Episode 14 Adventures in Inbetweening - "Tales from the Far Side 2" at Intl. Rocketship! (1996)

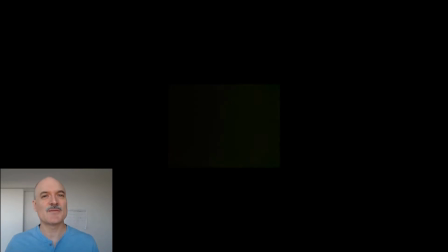All right, welcome to episode 14 of Adventures in Inbetweening.
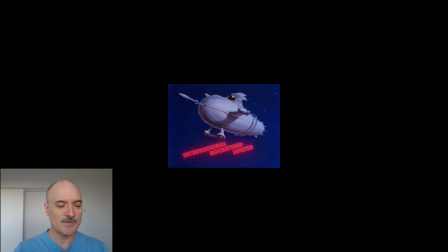Today I'm going to be changing it up and I'm going to be talking about one of the first shows I ever worked on at the awesome International Rocketship.
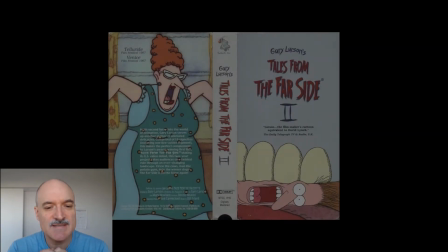It's Gary Larson's Tales from the Far Side 2.
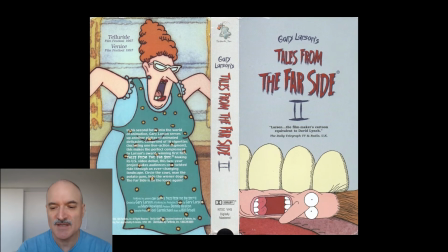Now this show was something that I'd
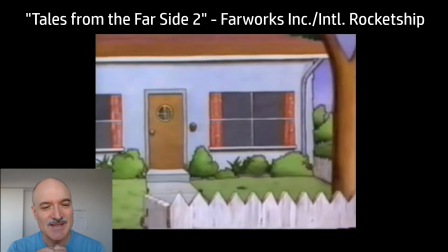always loved the Far Side cartoon all the way through my teenage years. I was 26 years old when I started on this.
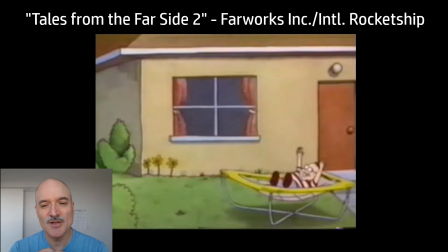I'd been out of animation school for a year. And so I was ready to put all of my newfound knowledge to the test and see what I could do with it.
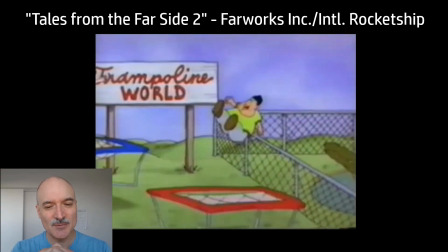This was a terrific show to do that on. We see the kids at Trampoline World here, right beside the alligator farm,
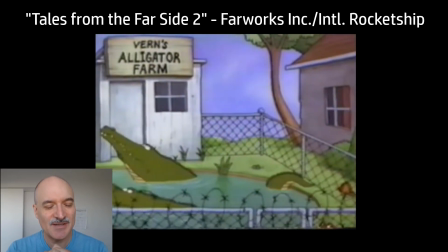of course, and the alligators are moving their heads in time to the bouncing trampoline kids.
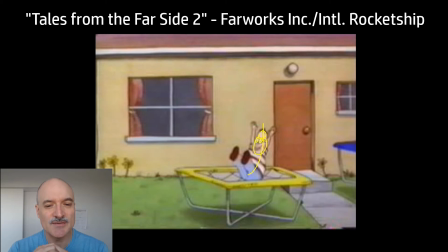I was so fortunate to have this be one of the first shows that I ever worked on because Marv Newland, in charge of International Rocketship, had one rule on this show, and that was to make it funny. So you can see here I'm using squash and stretch,
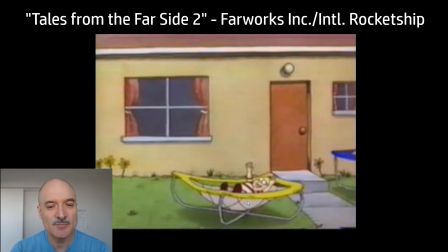making sure that I'm employing all the newfound principles that I had come to be accustomed with.
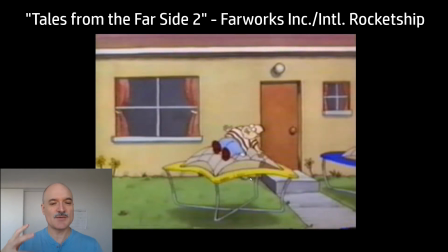Now here with the trampoline, I was thinking, okay, so what if the trampoline on every frame went boom, boom, boom, boom, boom, boom, boom?
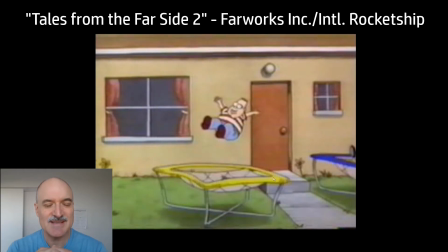Would that work? And I tested that in animation school and thought about that.
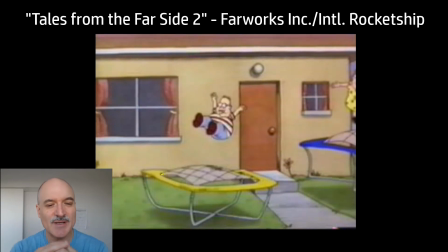It could be a bad strobing effect, but if you've got enough supporting it, then it can actually work, where you've got a bit of a
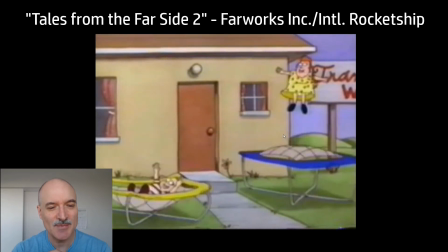kind of a sound going on in your mind while you're watching it. So I was able to implement that here.
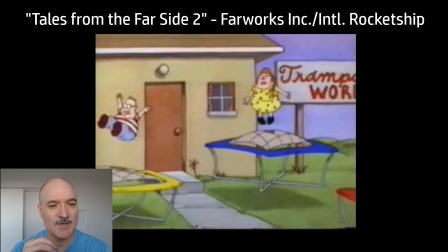Similar, so I've got a 24 frame cycle with a striped shirt kid.
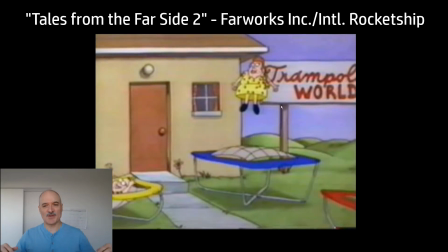I have another 24 frame cycle with the girl here, and you can see I'm doing the same thing with her arms, 1, 2, 1, 2, just alternating the frames.
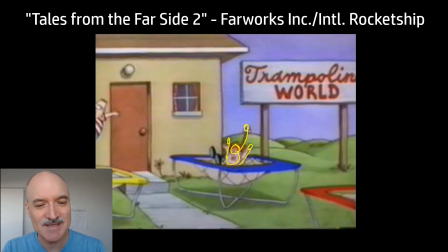And then the third kid, well, yeah, we see I'm just getting some overlapping drag here,
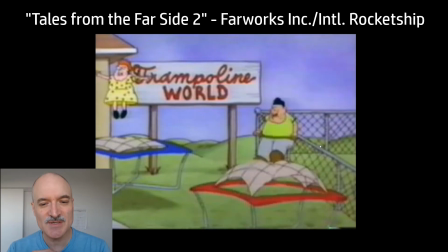making sure that that's all following the principles, using them as much as I can. This kid here now is a 16 frame cycle. So we've got the first two kids on every second, and then this kid's on every 2/3 of a second.
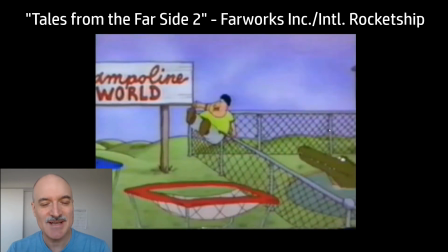So that sets up what's going to happen with the alligators here as we go over.
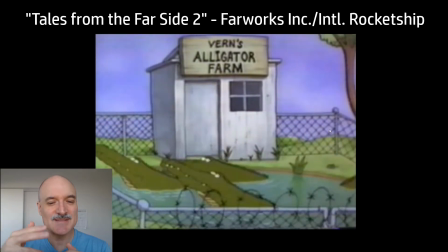Two of them are going 1 second, 1 second, and the other's going on 2/3 of a second.
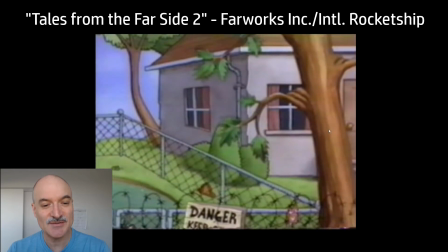It's a very subtle joke, and not everybody would get it, and you certainly couldn't pull it off in print in the comic strip, which is why the animation was able to take the comic strip to another level.
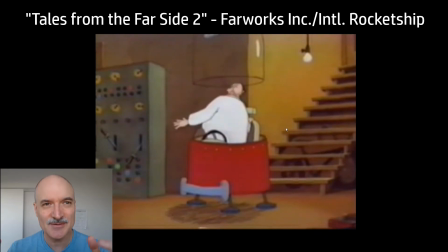And the idea of the alligator disappearing into the water there with the ripples, I believe that was added later on.
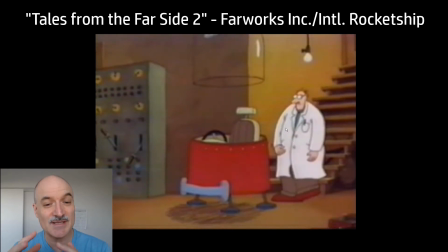It was, oh, let's try this. Now, of course, we've got a scientist, using a time machine, because that's what you do in the Far Side 2 world.
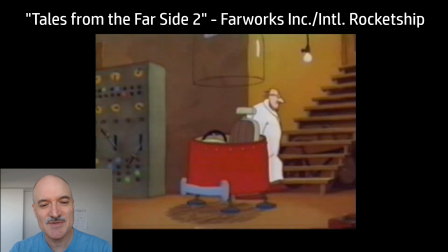In this case here, he's getting out of the time machine. Now you see there's a big cheat there because there's not actually any door for him to escape, and we've got the foot on the ground there. And it was, I remember asking about, how do we do this? Are we going to open the door? And it's like, no, just cheat it behind the seat.
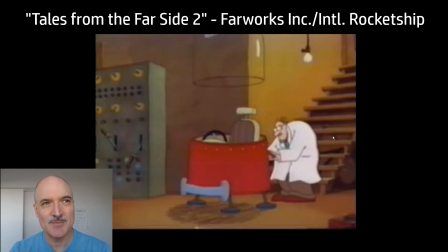And I just remember thinking, you can do that? We can actually just make something work because we want it to, because we're going to create that illusion.
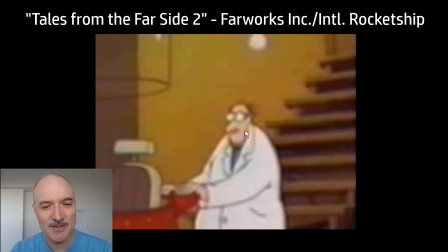It was terrific experience overall, of course. Here I've got the face stretching. Again, it's very subtle, but stretching the face and then easing it into the end with some pendulum animation.
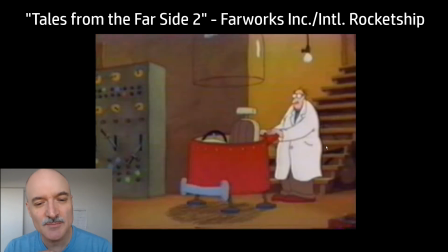So this is a little bit, again,
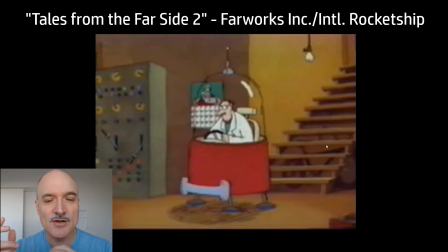more subtle in a way than a lot of the direct overshoot and settle animation that I'd learned in school and was,
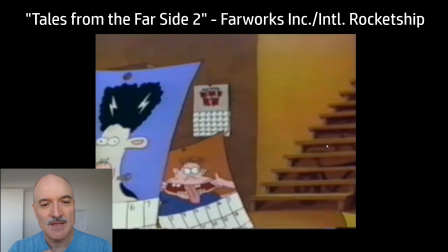that I'd studied and seen a lot. All these pages were done actually later on in Photoshop.
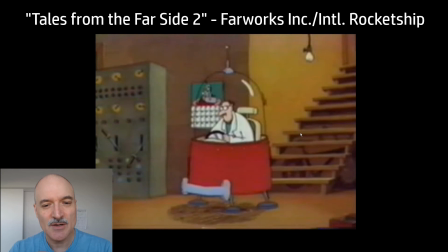I didn't have to draw all the details on those. When the time machine disappears here,
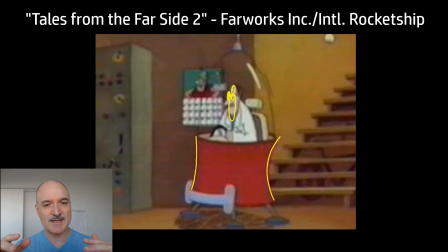this drawing here, starting to curve it in, starting to stretch out the character.
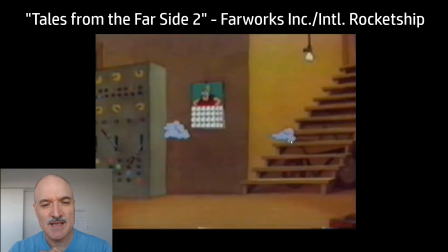This drawing, I believe, was a layout drawing by, I think, Dieter Mueller. And so the layout saved my butt so many times on this show. I was given so much to work with that even these smoke drawings were done by layout.
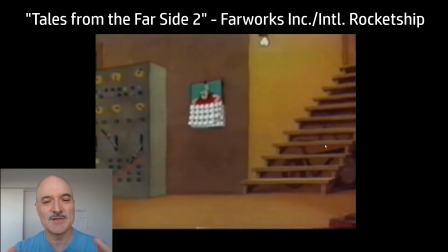And so all I had to do was take these beautiful drawings that I was given and make it work within the context,
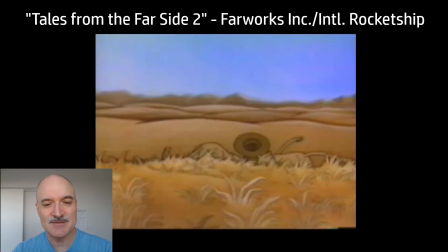add some timing, add some easing, add some changes to it, refine it further. So here, of course, you've got lions eating a tuba player in the savannah, because that's, again, what happens in the Far Side 2 world.
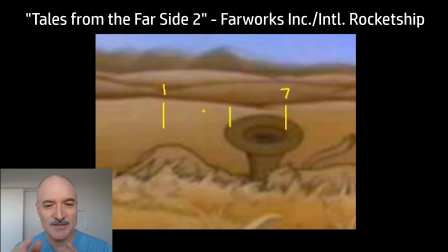Now, with the tuba, I actually used a stagger cycle here, and here's an illustration of a stagger for those of you who aren't familiar with it. So you do maybe 7 drawings. You say drawing 1, drawing 7, and you make a bunch of in-betweens. And then you go 1, 2, 3, 2, 3, 4, 3, 4, 5, 4, 5, 6, 5, 6, 7.
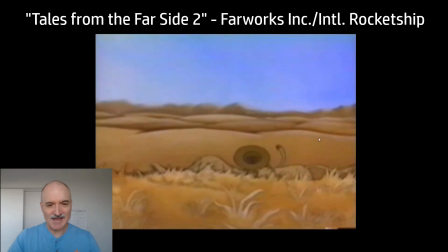So you get this sense of, and I put the drawings in different orders here, but that's basically the idea of this.
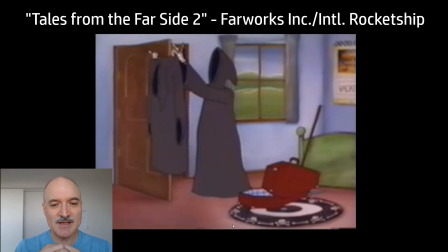You create a bunch of drawings and you put them in and out of order. If Death's going to take a holiday, of course he's got to pack his robes, and of course all the robes are going to look the same. Again, working with some terrific layout drawings here.
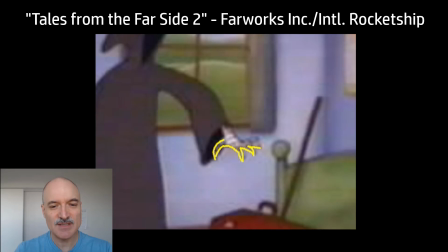Thinking about silhouette of the hands, really making sure that we've got a nice, clear
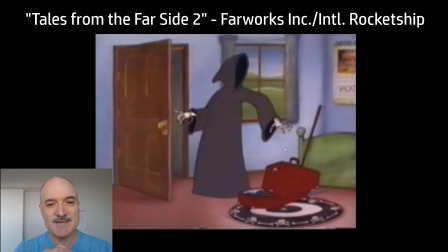illustration of his boniness there. Of course, he doesn't have a face, so that hood is going to have to show the head direction. There's no eyes to create any subtlety there. As I'm going along, I'm like, yeah, you know what?
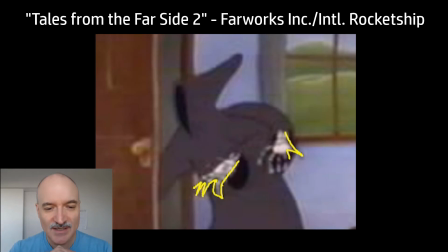Let's stretch this out. Let's draw some multiple hands in there. He's moving quickly. I love my smears and my multiples, and I'll use it any chance that I get.
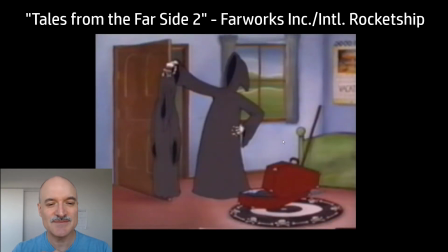Not only does it look cool and it feels zippy, it saves time. It's efficient. Here it's trying to make some variation, so let's have it zoom over the top here as he puts it in.
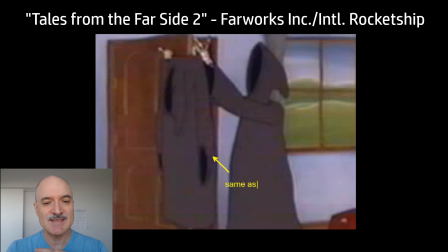And then this one here, this was actually the exact same pose I used for the first one,
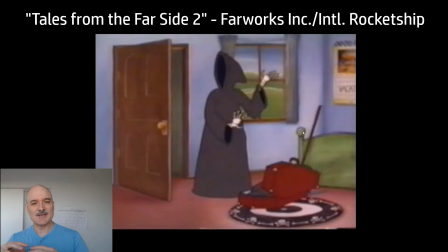but to avoid too much repetition, I go into a different hand pose after dropping this robe.
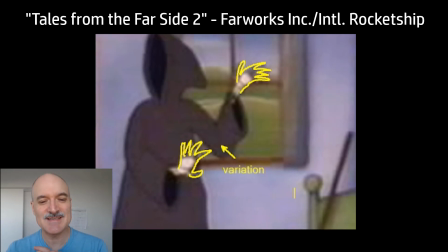So you can get away with some repetition in animation. It's forgiving, but you need variations to be able to pull it off.
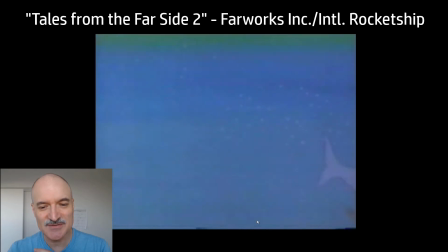Now you have a shark cowboy, because that's what sharks do. They catch unsuspecting human victims. When you've got bubbles coming up to the surface, of course, they're going to pop. Drawing some effects on here.
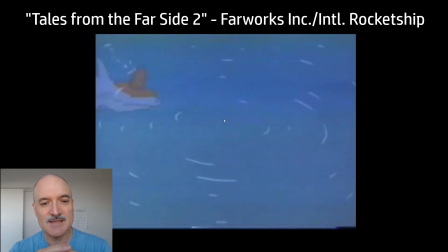So this is all done pencil on paper and thinking about the perspective, and then the ink and paint department on cells put in those lines later on to match.
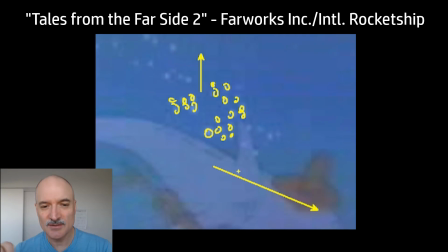Same with these bubbles here. All thinking about the bubbles are going up, the shark's moving forward.
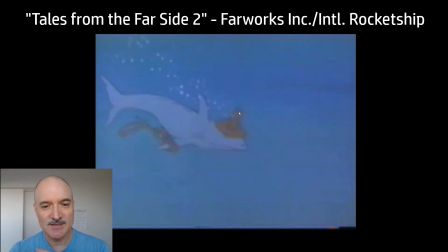And this was all, again, done on pencil on paper. And just to be clear, this is a transfer from a VHS tape, hence the blurriness. Oh, this tail here, I could talk for an hour about this tail. I probably drew this tail 20 times because trying to get this shark tail coming in perspective
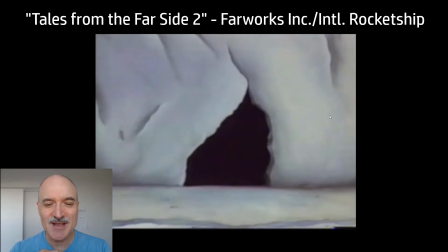with my limited drawing skills at the time was an incredible challenge.
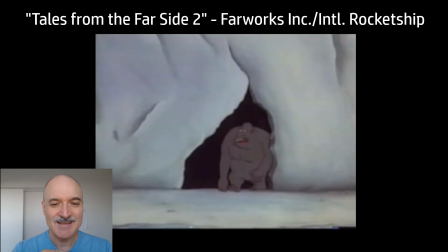It doesn't look like much now, but it was a terrific experience. So Gorilla Zoo, you have gorillas coming out of a cave. If you've got 3 gorillas coming out of the cave, and you can see when the gorilla comes out of the cave, you only have to draw part of the gorilla here because it's emerging from the shadows.
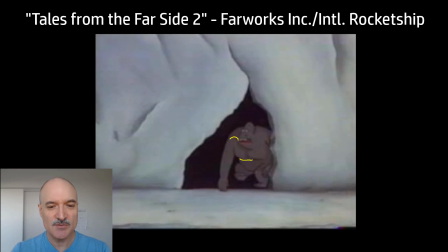And then we actually draw a few shadows on the gorilla here just to give a sense of darkness, that it's not just suddenly dark and light, there's a medium tone there.
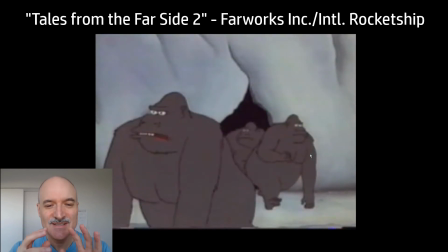If you have 3 gorillas coming out, try and have the other 2 come behind the one.
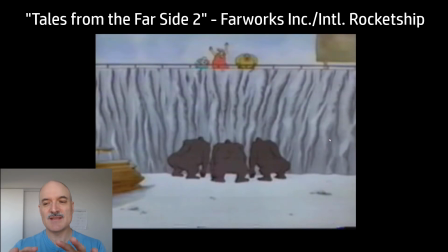And this is, again, a beautiful layout drawing here. But it gave me the ability to only have to animate 1 for the most part, and then 2 and 3 comes out. Now, of course, somebody's fallen into the gorilla pit, so the gorillas are going to jump down and start doing what Far Side gorillas do.
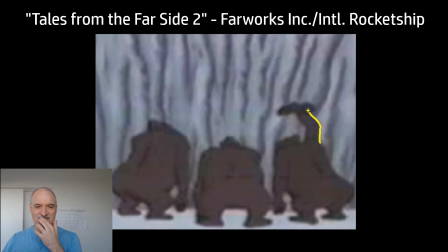Now, here, again, I relied so much on layout for this, but just the silhouette of this arm up here, waving it around.
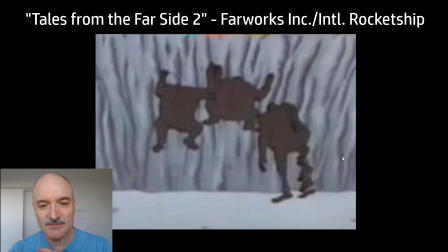I even have some multiples on the hands there, making that nice and clear, and offsetting all 3 gorillas jumping.
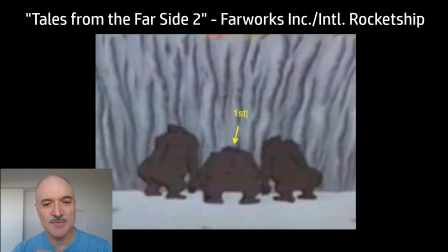So, middle gorilla is going to start moving first, and the other ones aren't moving yet. Then the left side gorilla, screen left, and then the right side gorilla. So we've got boop, boop, boop.